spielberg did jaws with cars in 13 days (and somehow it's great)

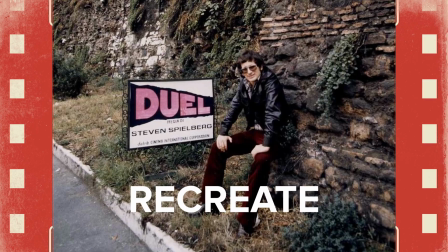If I had to go back right now and recreate Duel, I couldn't do it. It's impossible.
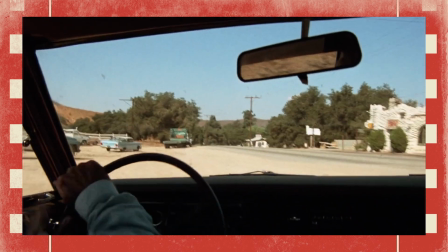So before we begin, why don't you summarize this film for our audience here? Yeah, this one's actually, I think, a pretty neat one to summarize.
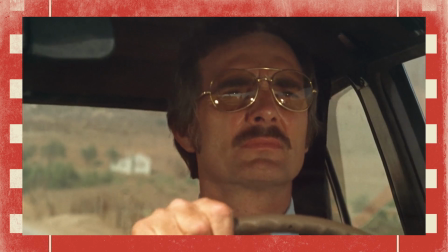So it's basically, there's a character, David Mann.
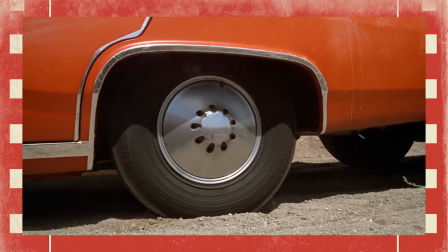He's on this long car ride through the desert where he gets tortured by a truck driver that just, like, will not leave him alone.
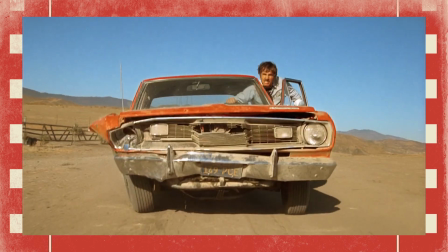And it comes to a head where he has to, like, face a force much greater in strength than himself.
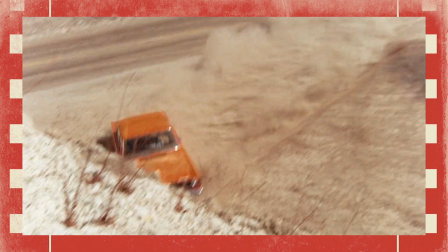And it is a wild ride. God Let damn. us begin.
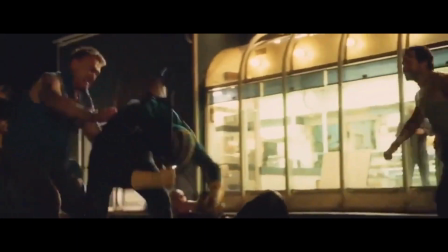So, what did you think of this one starting off? Kick-ass movie, Kyle. I've seen it 4 times.
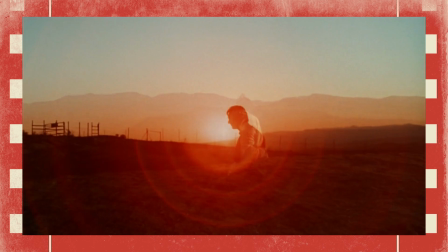It is incredible from start to finish. Yeah. There wasn't a point where I was bored.
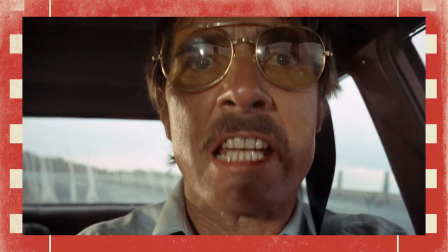There were points where I physically was sitting on the edge of my seat and like tensed up because I was like, oh my god, is this guy gonna make it through?
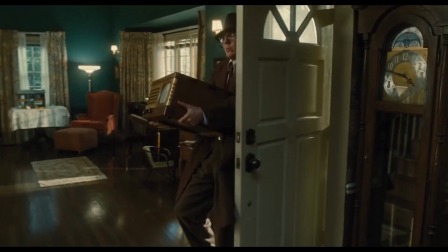So, like, let's talk about it because there's so much. So basically, David Mann, he's an electronics salesman, and there's this implication in the film that he's kind of run down.
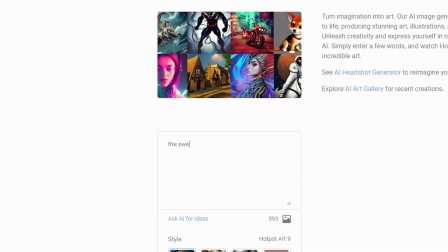He's a little bit pathetic. What you gotta picture is you gotta picture the sweatiest, grimiest man you've ever seen in your entire life.
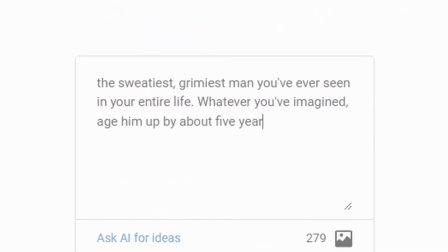Yes. Whatever you've imagined, age him up by about 5 years, put more sweat on him, and then you've got David Mann.
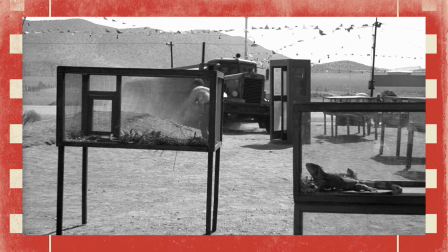Interestingly enough, this film is pretty much silent. Yeah. There is barely any dialogue throughout the film.
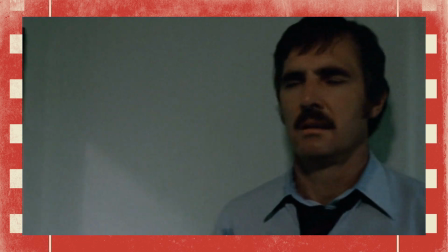There are these occasional like little monologues that David Mann has to himself in his head.
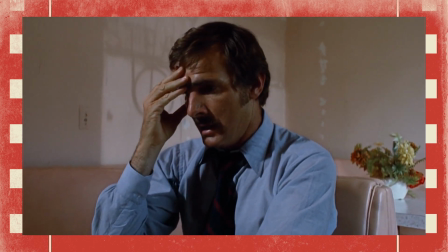I don't know. All I did was pass this stupid rig a couple of times and he goes flying off the deep end.
But other than that, there is barely any talking. Spielberg actually, at a certain point, was considering making the whole thing silent.
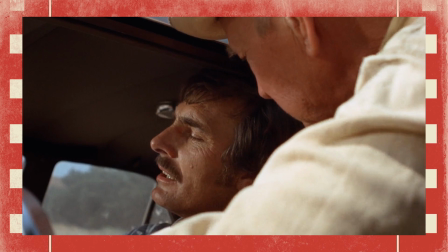Oh. I'm glad he didn't. The little dialogue that there is, I think, is really good. It's well written. So the lead actor, Dennis Weaver, he's pretty much the only name actor.
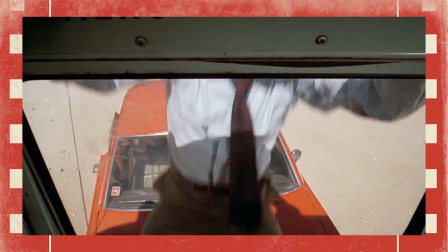He carries the film on his back. On his sweaty back, dude. He adds to the tension.
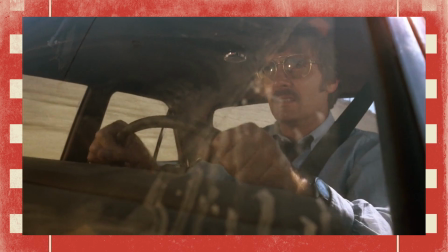He adds to the fear factor. He committed fully. He did a lot of his own stunts in this.
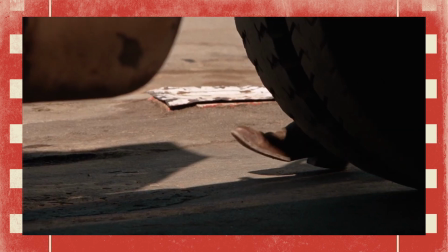Other than that, there really isn't many other actors. The main antagonistic force is like this big oil tanker truck driver, but here is the catch.
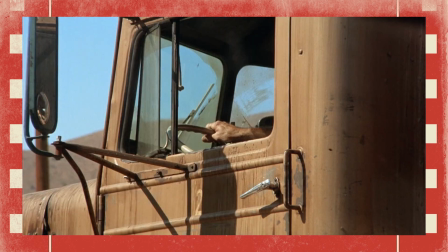We do not see him. We do not see his face.
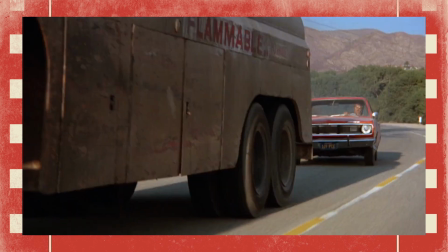We occasionally see shots of his hands or like a silhouette of him, but we don't know who he is, and it adds this kind of like supernatural aspect.
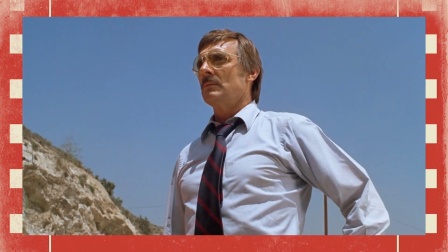All of the personality is given basically to the truck.
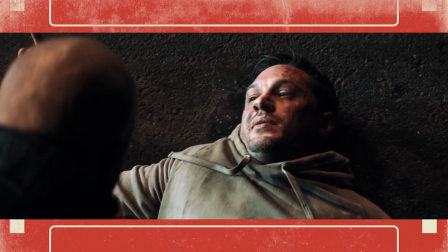It feels to me like the driver is like a husk being controlled by the truck rather than the other way around.
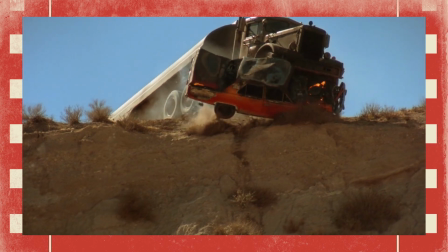Like the truck is not being driven, it's an entity, exactly.
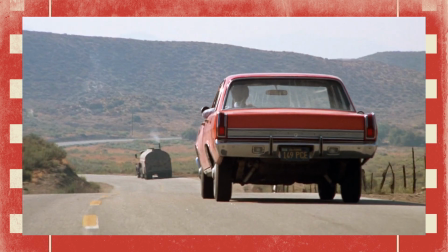And that leads into kind of cinematography, because speaking of the truck, the entire world, despite being a desert, is very colorful.
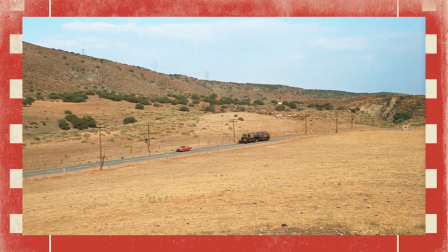But then you have the oil tanker. It's gray, it's dirty, it looks so out of place.
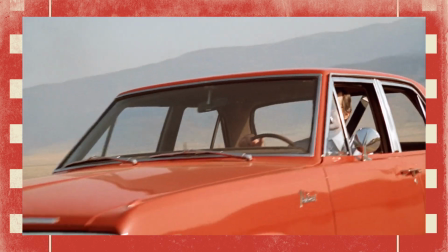It's just all these dark colors. Exactly. That first shot, basically David's driving along and he gets up behind this truck and there's this low sweeping shot,
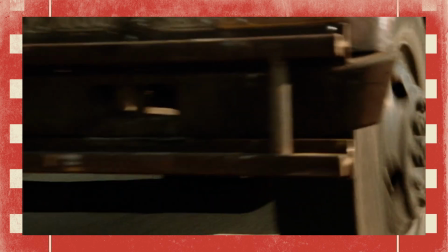and the truck and its size compared to his little car, that should be in shot montages in terms of like greatest shots ever,
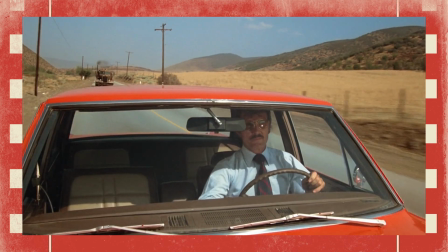because David, he's in a car.
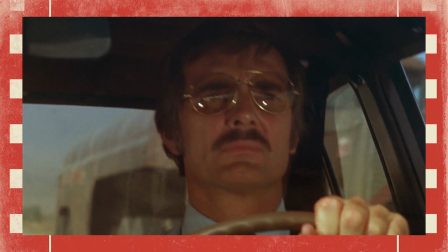It's like a regular sized car, but in this movie, the way that they shoot it, the way that the sound works, David's car feels like a toy.
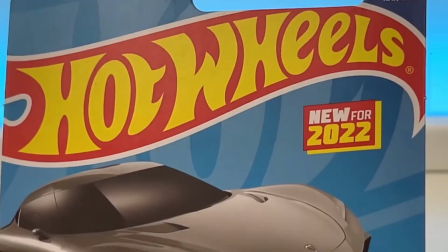I feel like I could pick it up with my hand. It feels like a Hot Wheels car. Yes, it feels like a Hot Wheels car.
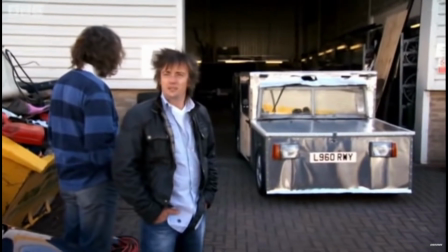It feels like if you hit it with like your hand, it would crumple like aluminium foil. A strong gust of wind would pick that car up.
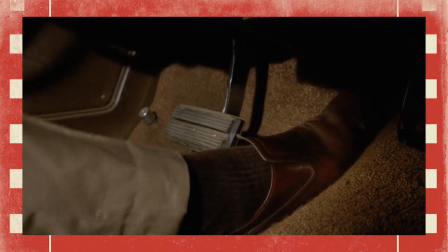You know what I mean? Yeah, I was just so impressed by the shots and, like you said, how they shoot the truck,
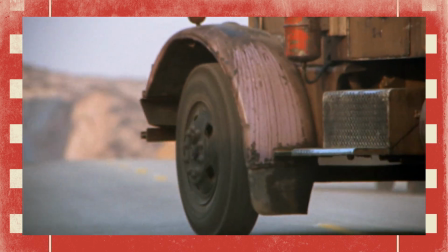because I don't know how they did this so well, is in a lot of the shots where you see David in his car,
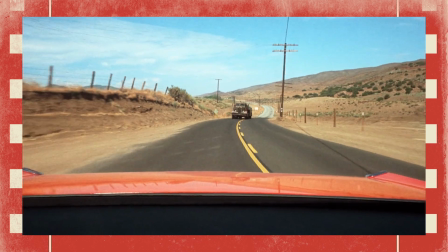in the rear view mirror or the side mirrors, you can see the truck perfectly.
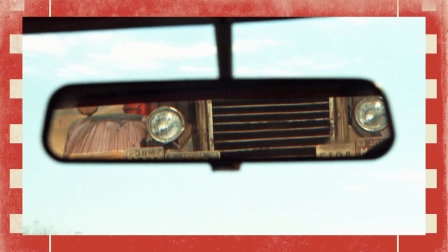Yeah, and it takes up a bunch of the frame. And then that means that when you can't see the truck, you're wondering, where did it go?
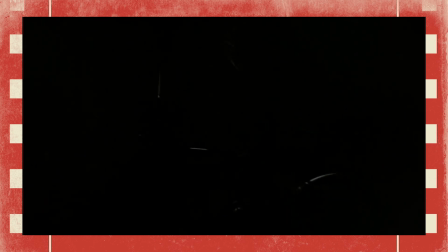One of my favorite shots is actually the opening credits of the film, because it starts off of a black screen,
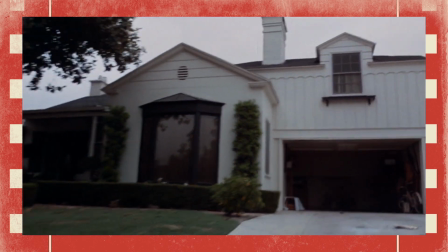and then we can hear a garage door open, and the car pulls out, and we reveal that the blackness is actually inside the garage.
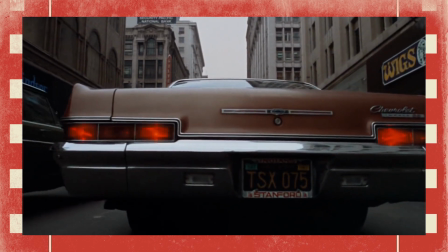Yeah. And we see on the front of David's car is the camera, because the camera they mounted to the front bumper.
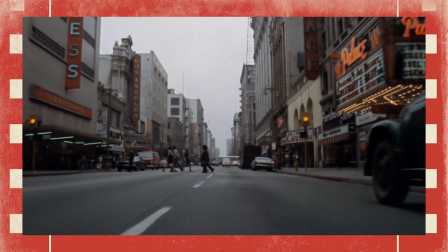Yeah, really low down to the ground, right? So it's literally just driving through LA traffic going onto this Arizona road.
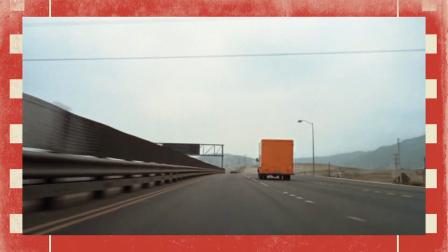Just a brilliant way to start it. Yeah, and we see as like the buildings start to disappear, as he gets more and more isolated as he goes into the desert.